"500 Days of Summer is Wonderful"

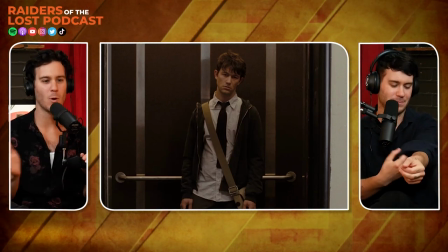(45:46)
And he looks like shit. disheveled so this film does a great job going back and forth with the media cuts of when tom's happy
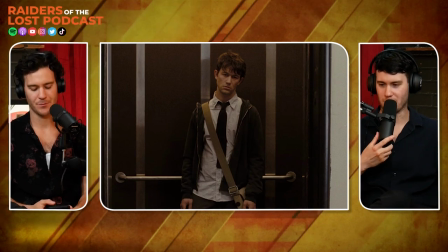(45:53)
when he's depressed yeah that's that's it's one of the strengths of the film is the bouncing back and forth but the music is it really makes the movie in
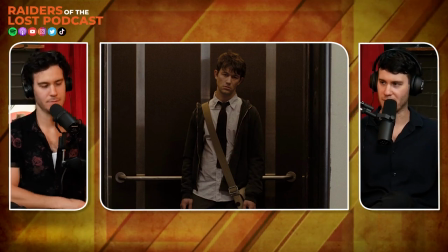(45:59)
a lot of ways like hall and oates i never heard of them until this until this uh movie came out then i became a big hall and i'm sure you
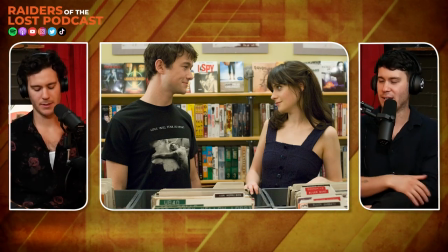(46:05)
heard the song yeah i've heard the song i just didn't know i wasn't aware of the band but it's really well selected music
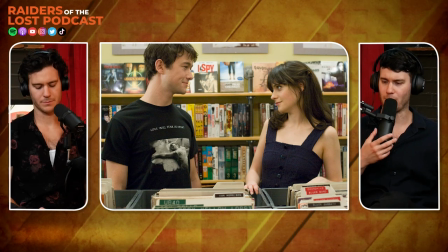(46:12)
uh and there's there's a whole team that is involved in helping and select music for films and they did a great job it really it really is one of
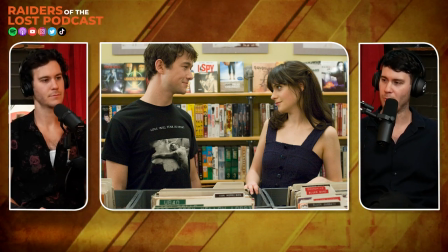(46:19)
like the top like five in that in this genre with albums like garden state this one are a couple of the best ones we've
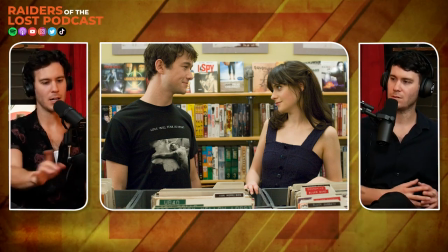(46:26)
had in the romance genre for sure another great jump cut of happiness with sadness is when they go to ikea for the
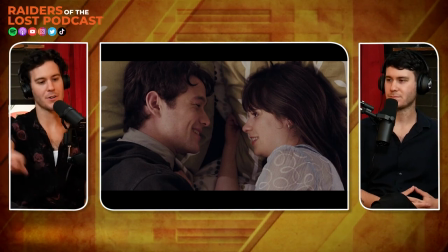(46:33)
first time the first shot of the makia tom is doing the hun our sinks are broken our sinks are all broken and you can see like you were talking about earlier
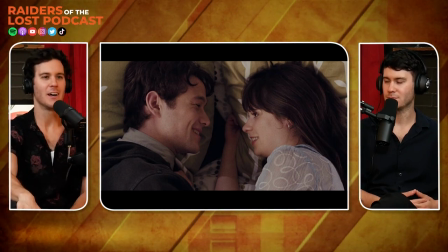(46:41)
how summers is probably sick and annoyed by all these references to past moments of
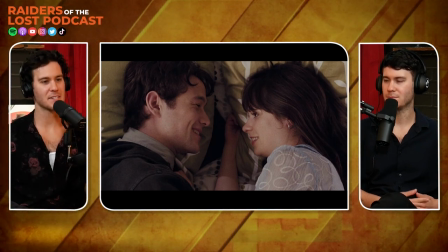(46:45)
their supposed relationship and then it cuts to them at ikea at happier times you
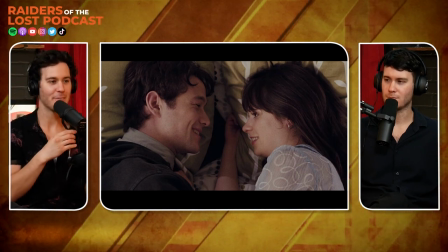(46:50)
know running through the store having fun playing fake kitchen
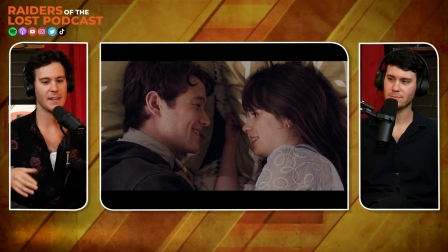(46:54)
house and they're having a blast and then it cuts to you know it shows
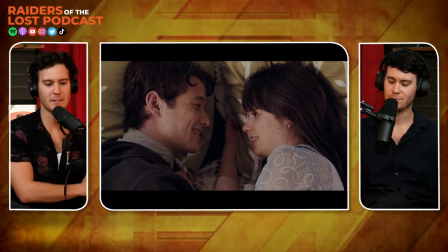(46:59)
the opposite before that so i think that's another great moment of showing the perspective that tom had when he finally eventually does look past on the
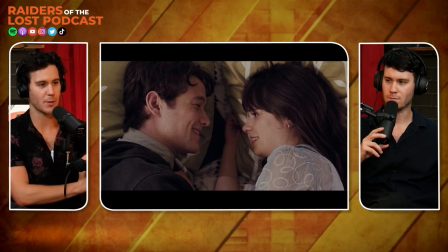(47:07)
relationship that things weren't always happy things weren't always positive there were moments that he missed and didn't realize or he chose to ignore that could have given
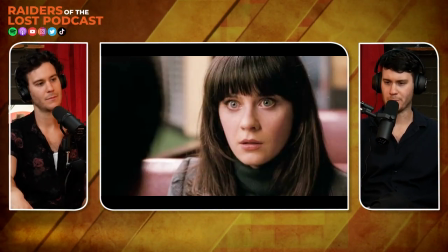(47:15)
gave him a hint that things were going to end yeah and one of the best ones is uh jumping back and forth between the pancake pancake scene because the pancake scene we see
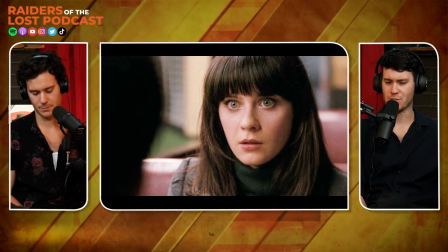(47:22)
early on in the breakup and summer is so cold and indifferent to him and you don't understand why and that's
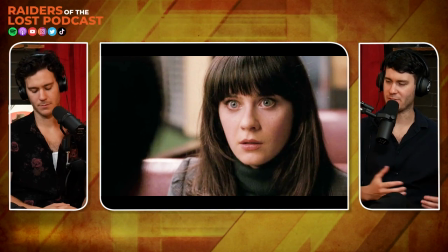(47:30)
one of the reasons why it's really well done in terms of taking his perspective of making her look like an enemy and a villain because you she
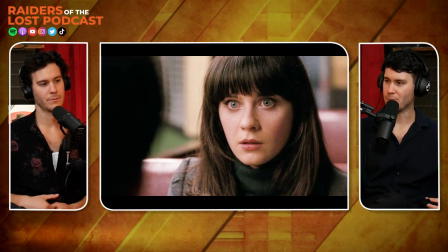(47:38)
seems so indifferent during the breakup and you think it's a breakup you think it's like a relationship breakup but we're not we don't know that yet
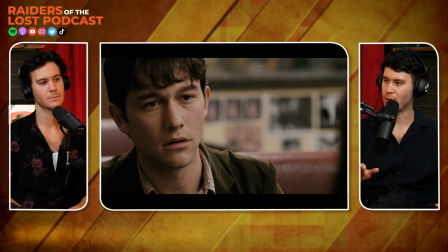(47:45)
it's not until halfway through the film that we learned that like oh she never wanted a relationship but in that pancake breakup scene you're like man how could she just
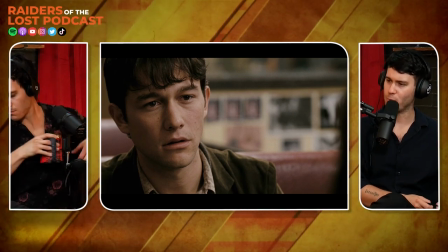(47:52)
break up with her boyfriend like this in such a indifferent emotionless way it's not until later on the film we realized she's like
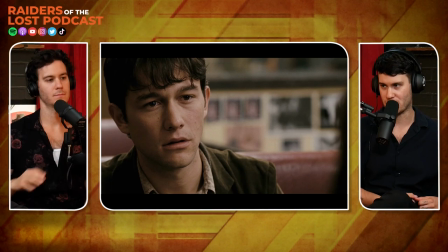(48:00)
this because she never wanted a relationship and they weren't even in a relationship and i think that's smart how they bounced around like that
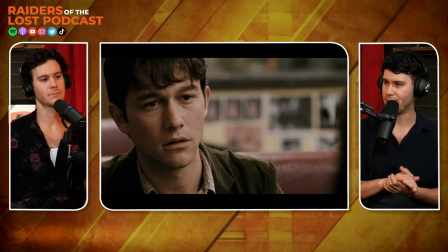(48:08)
to make us feel animosity towards her for the first half of the film even the first like 75 minutes of the film so i liked how they jumped around
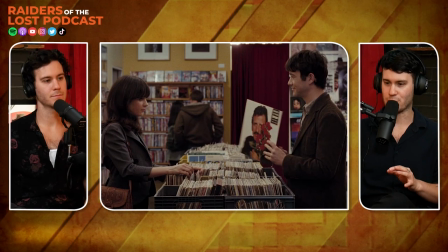(48:15)
with that and then when we get to the them in the record store and then he's like how about we get pancakes then you're like then you understand
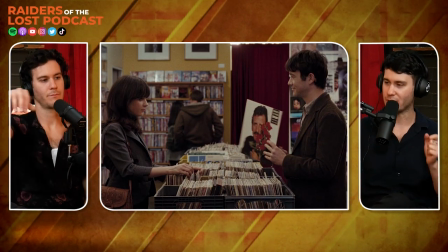(48:21)
and heard the way she's acting with him when he pulls out the ringo star record like kind of teasing her about ringo star yet again
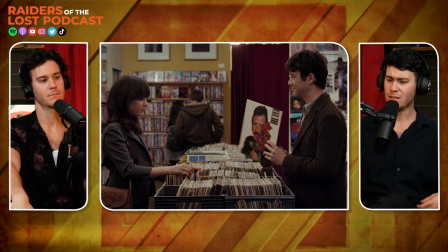(48:27)
and you can see he's like she's tired of this and then when he she wants to go home she wants to just call it a day but he's like
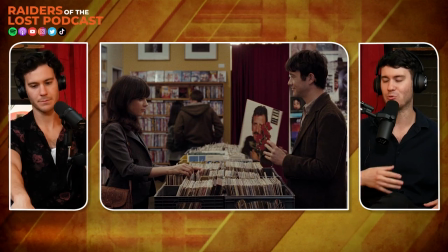(48:35)
let's get pancakes then you understand like okay this is why they're breaking up you really understand her perspective after a lot of the film
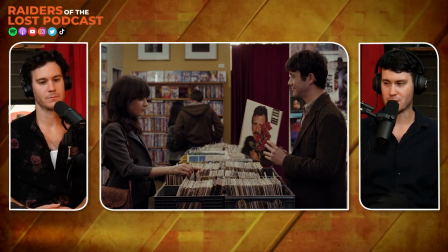(48:42)
takes place you understand where she's coming from why she had to be so cold and indifferent because she had to like lay down the law like this
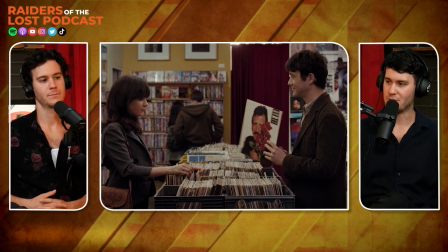(48:49)
is not a thing we're not a relationship and we can't do this anymore that's i think a really great job they did with the script of
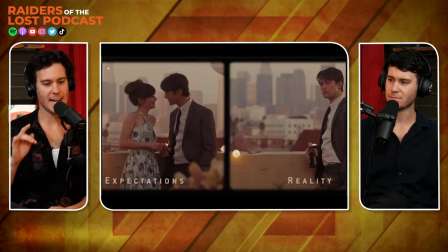(48:56)
bouncing between those two sequences i also think that the expectations versus reality sequence does the
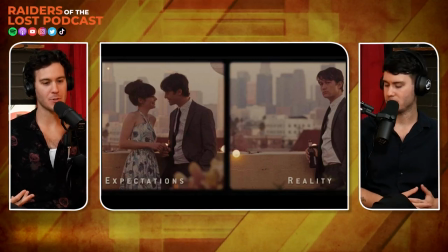(49:02)
same thing and showing most importantly between these two characters that tom's entire
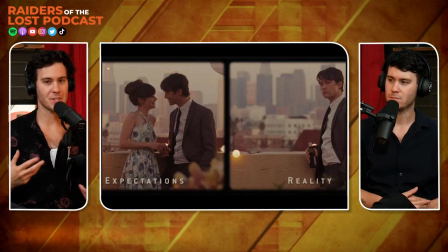(49:07)
life revolves around summer versus summer whose life doesn't at all
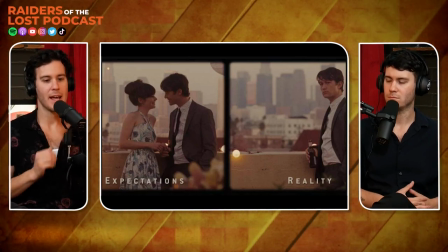(49:12)
revolve around tom so this sequence happens well after the breakup and tom's going through
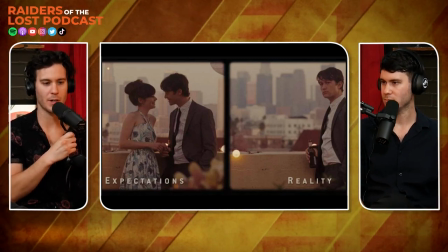(49:18)
his depression he's trying to figure his life out he's trying to get things going but he's still in a slump he still hasn't gone back on
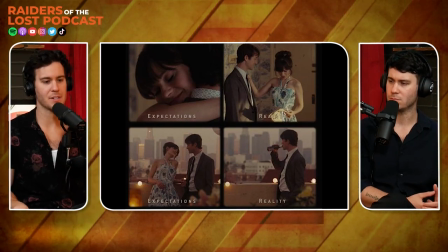(49:24)
his feet and he goes to millie's wedding and he's on the train they run into each other on the train and they go to the wedding they
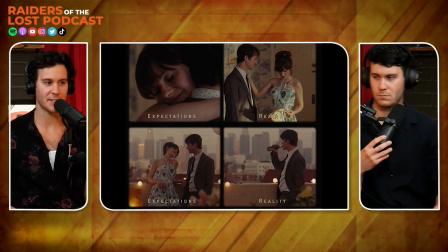(49:30)
have a nice time it's almost kind of like what he thinks is rekindling of their love he's like oh this could be he's like this is it
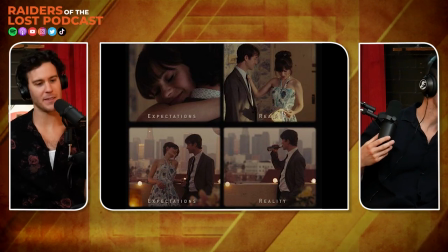(49:36)
yeah i might get her back and they sing they have fun they dance she sleeps on his shoulder she sleeps on his shoulder on the train